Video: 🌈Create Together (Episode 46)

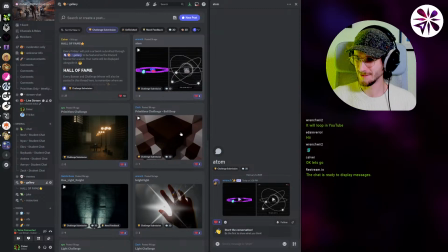816s
It will loop in YouTube. Okay, cool. Yeah, if you upload it on YouTube, be sure to send in the link here too. I would like to give it a like. Aya. Oh, it's you, Aya. Okay. Thanks for letting me know. I was gonna look at your submission next now.
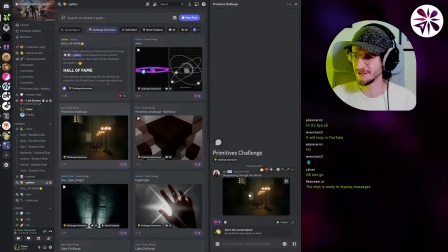835s
It's called Disappearing Through the Silence. Okay. Oh, that's interesting.
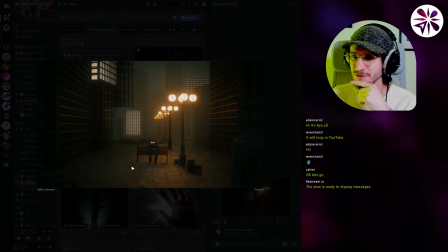845s
This is definitely like a whole scene. Interesting that you built a whole scene out of the limitations. I can see that you have spheres here.
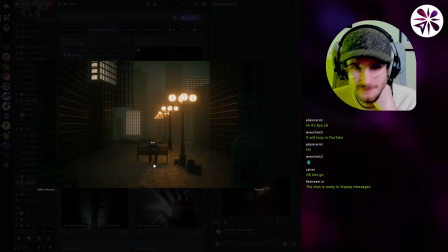858s
There's a trash bin here, and the robot is the robot also made out of primitives, like all just cubes and stuff? It looks like it. Like it's hard to tell. Yes, nice, nice. Very cool. I like the lanterns the most. They look super detailed, even if you just use primitives.
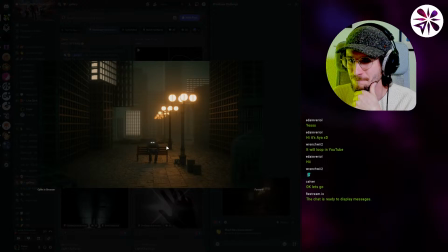878s
They look very detailed and realistic. I think the biggest thing that I would like to change if this was my work would be the camera angle, because I feel like we have a lot of or like imbalanced composition, right?
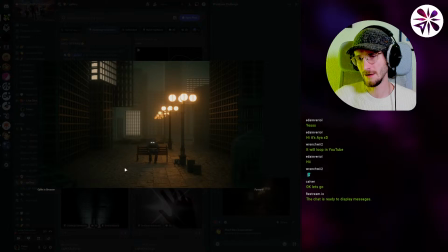895s
Like I feel like if we were like closer to the ground with the robot on the bottom left and the lantern on the top right, and then like having this array of lanterns going to the bottom left towards the robot,
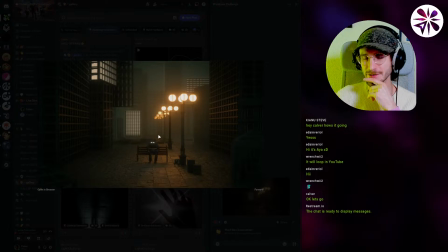913s
I think that could look pretty cool. Yeah, but in general, very nice.
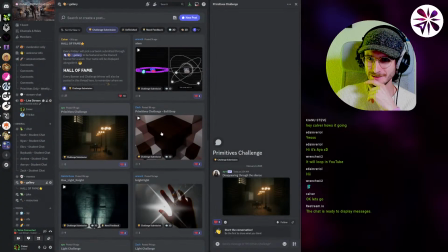920s
Very nice. We've got a submission from Zach here too. Says another load time submission, but it was fun to make. Let's check it. Oops. Oh, this is a problem. Okay, this is a problem with my new setup.
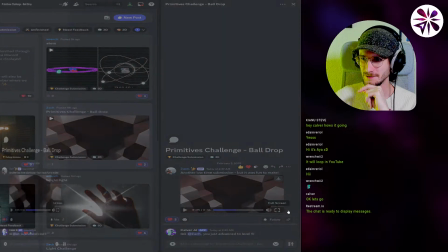939s
If I do full screen on this, you guys don't see that.
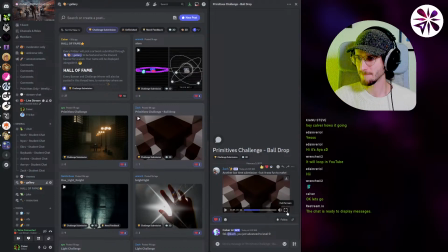944s
Okay, guess I need to download it then.
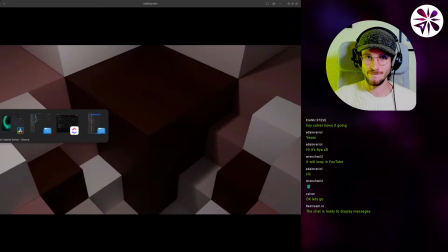Even made some sound design. Okay, yeah, it's very minimalistic. I wish the ball was like moving around in a more interesting way.
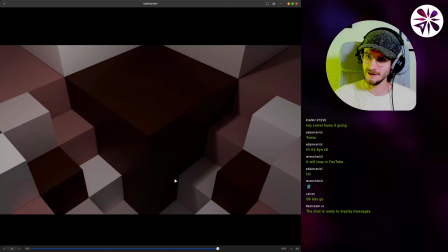973s
Yeah, it would be cool if it was like maybe even looping. Kind of like, I think an easy way you could have done this would be like I could imagine it being pretty cool if the one ball is rolling down here and the other one is bouncing back up here, kind of like as if time was reserved, not reversed.
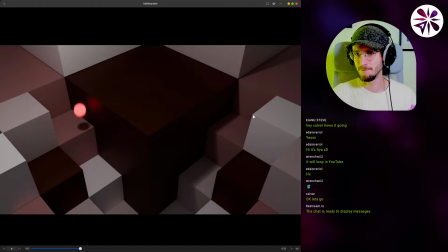993s
That could be cool to like kind of like give it a bit more balance, because right now you have a very symmetric image, right? And it would be cool if the animation, I guess, would also play into the symmetry to kind of like make it feel like a circular movement. Yo, Zach, you're also in the chat. Nice, what's up? Keanu's also here. Hey man, what's up?
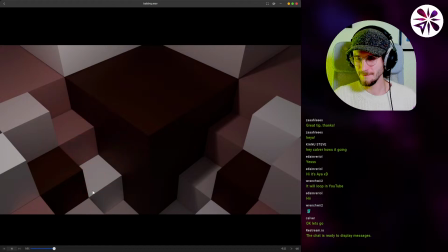1014s
Yeah, and I think lighting could also be a bit more interesting. It feels like there's one light source right now coming like from the top left. Yeah, a bit more interesting could be nice. But yeah, thanks for submitting, man.
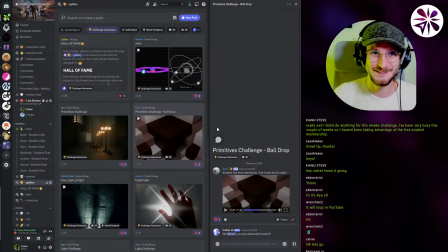1033s
Even if you didn't have much time to do this, very nice. Kiana says, really sad I didn't do anything for this week's challenge. I've been very busy this couple of weeks. I haven't been taking advantage of the free student membership. Oh yeah, man. Would be really cool if you join these challenges.
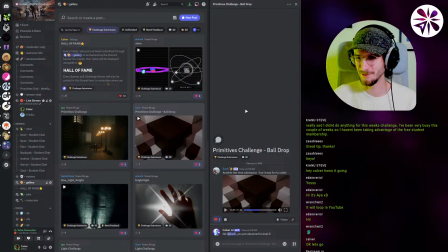1051s
They're really, I mean, it's really fun for me to see you guys work on these and work on my own version. Then we can exchange ideas and review each other's work. Yeah, but that's basically it.